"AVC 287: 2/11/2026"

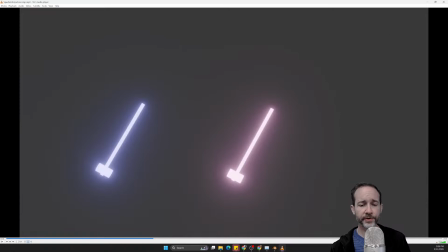Yeah, because we don't, the whole comp is just too short. You need to give yourself enough room to explore it hitting, right? We're not just doing one up and down. We see it happen multiple times because now, right, before we were doing one up and down, but now we're doing up,
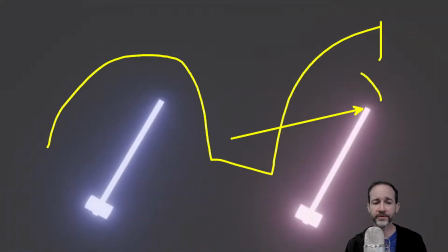down, squash onto the ground. So you need more time to show us that. Okay, that looks all right.
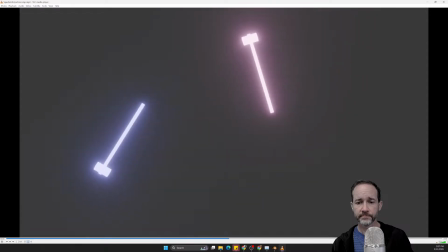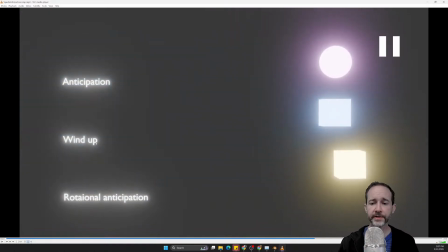Not bad. Okay, pretty good. Same thing. The rotation down here at the end seems too slow.
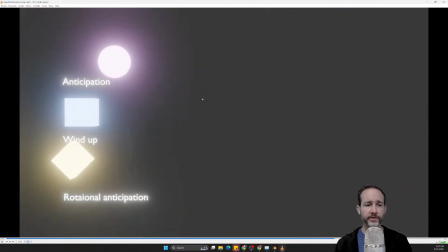But the other ones, you got the right idea.
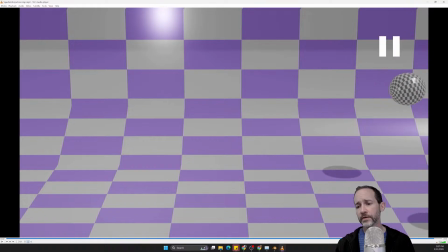Okay, yeah, we're missing a bunch of stuff there. I mean, the squash and stretch is happening, but it's very slight. Right when the ball hits the ground.
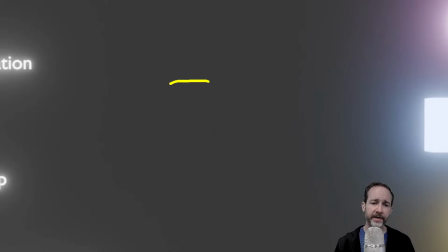You got to remember that even though it looks like you've got a lot happening on the timeline, if it's all within 3 frames, right? You got to remember that's 4/24ths of a second, right?
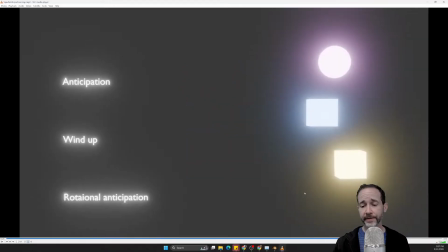Very, very fast. And so that is too fast here.
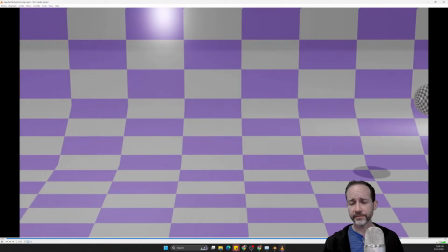It looks like you've got the rig set up correctly,
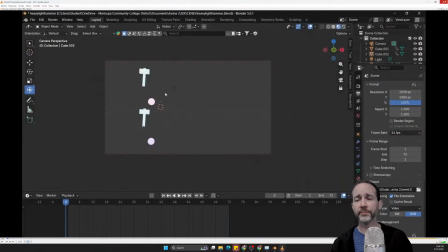which is good, but not enough time for us to appreciate what's going on with the squash and stretch.
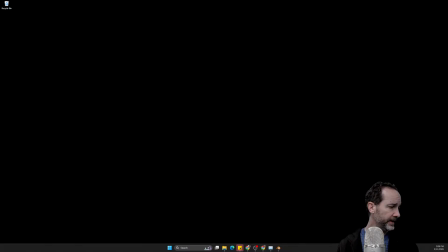So some work needed there, Diana. And then, yeah, something went wrong with your recording of everything.
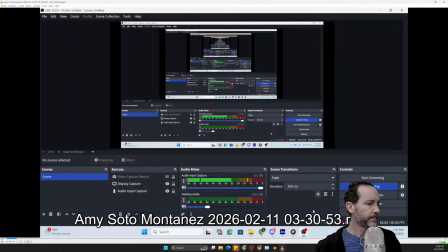Here's Amy.
Hello. So these are my 5 scenes.
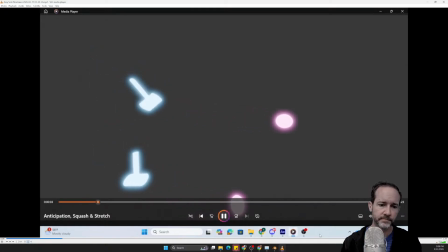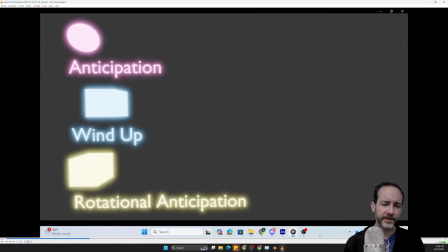Yeah, I mean, I feel like you're using a really wide angle camera or something.
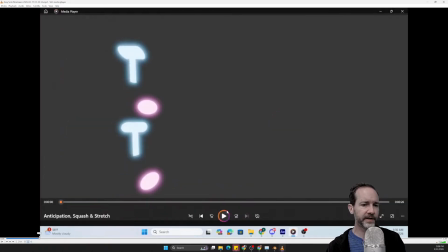Like everything looks kind of just distorted.
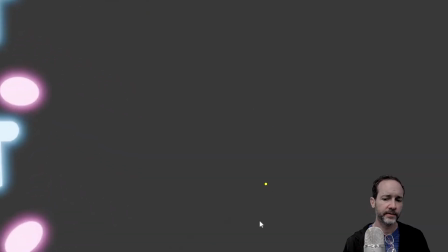You should move the camera back away from this and then change the focal length to a higher number.
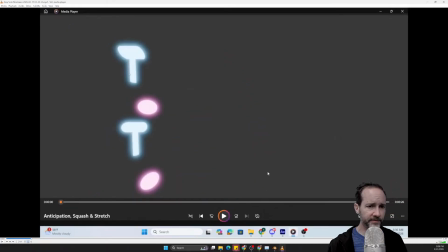That's going to result in less of this perspective distortion,
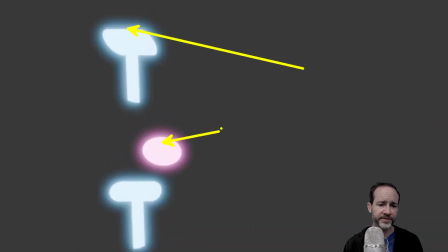which when we're doing this 2D kind of shading just looks really 5 scenes.
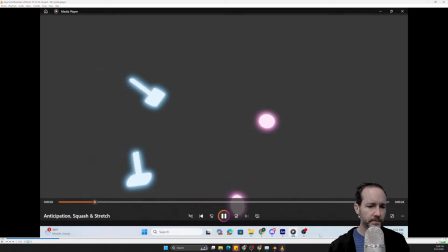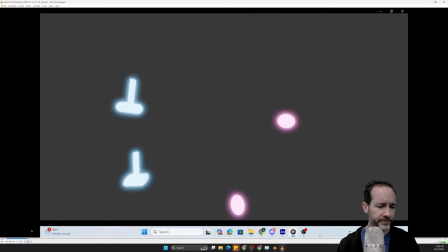I'm not sure what we're doing there.
These are my 5 scenes.
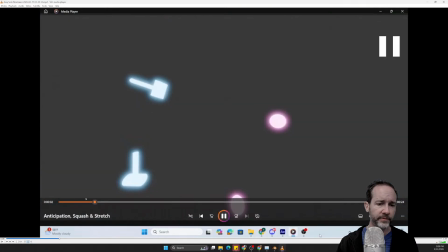Okay, yeah, so we want the light one, right?
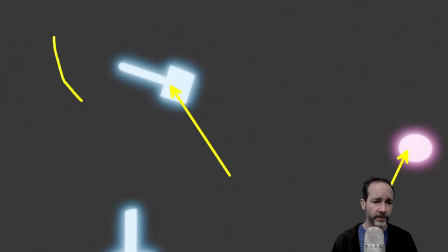This is the light bulb because it goes further, swings through. You have it bouncing off the first time.
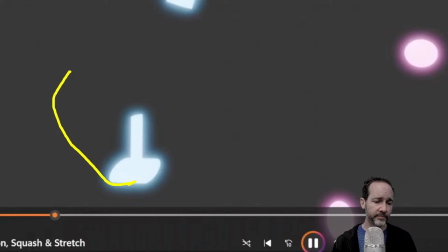The heavy bulb, the heavy one bounces off. You have that happening.
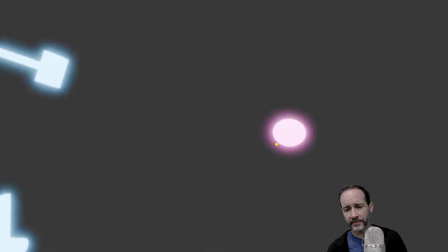So this is confusing. Making a bigger difference between this one and this one would also help quite a bit,
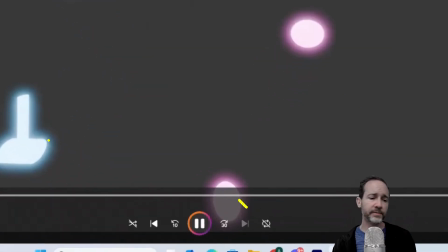and having the light ball really go and having the heavy ball just barely trickle out there.
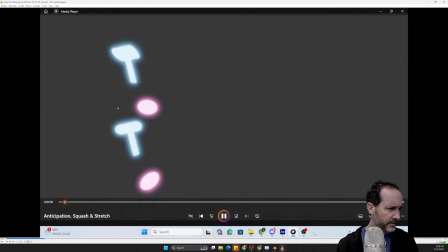Yeah, and the
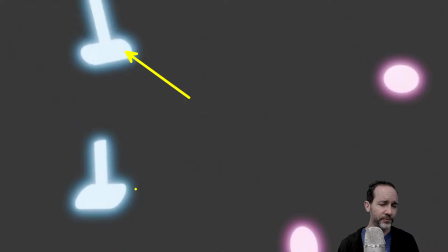this one is swinging too long. This one is not swinging long enough.
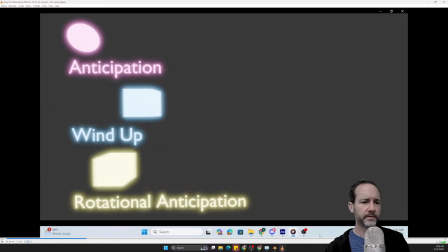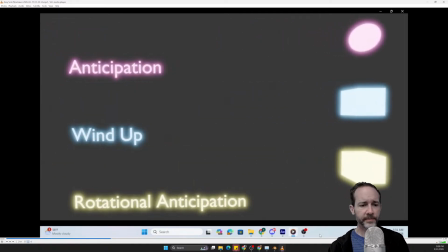Okay, not bad.
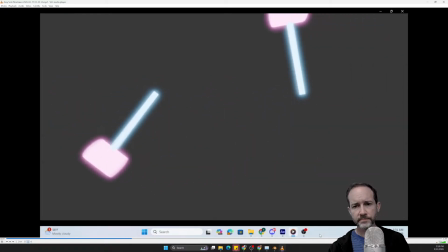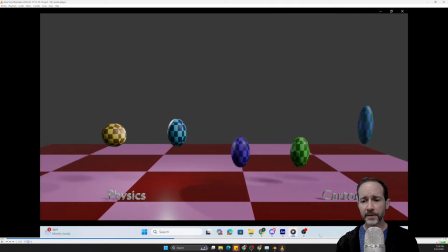Okay, those swings felt pretty good. Let's see here. Okay, very wobbly. Yeah, okay, that feels pretty good. Let's see that again. The ball in the end there, we're getting the wobble and the repercussions. The balls felt like they actually propelled themselves into the air.
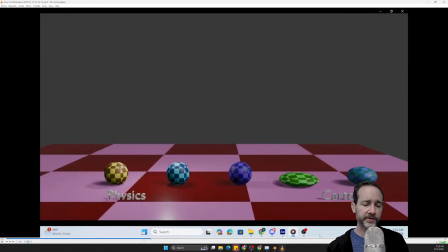Nice job on the continuum.
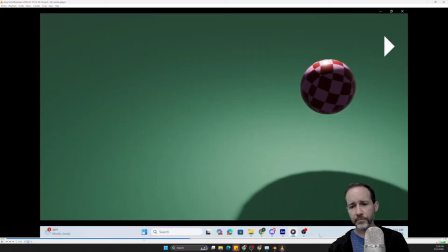Yeah, one at the end feels very wobbly. Oh, nice. You got the wobble on this one too.
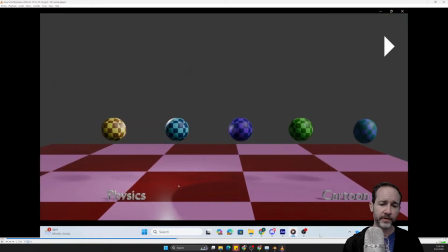I think that helps. This one makes it seem even more gelatinous.
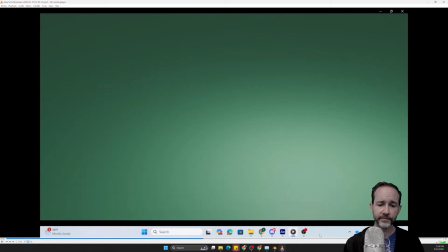Very nice.
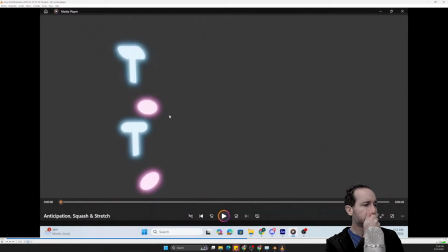For the hammer scene from last week, I wasn't able to turn it in on time.
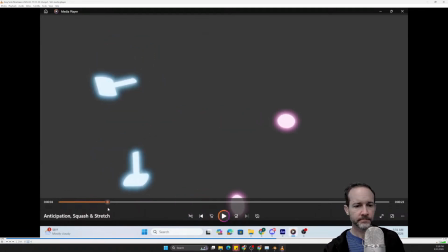So this is actually my first time showing it.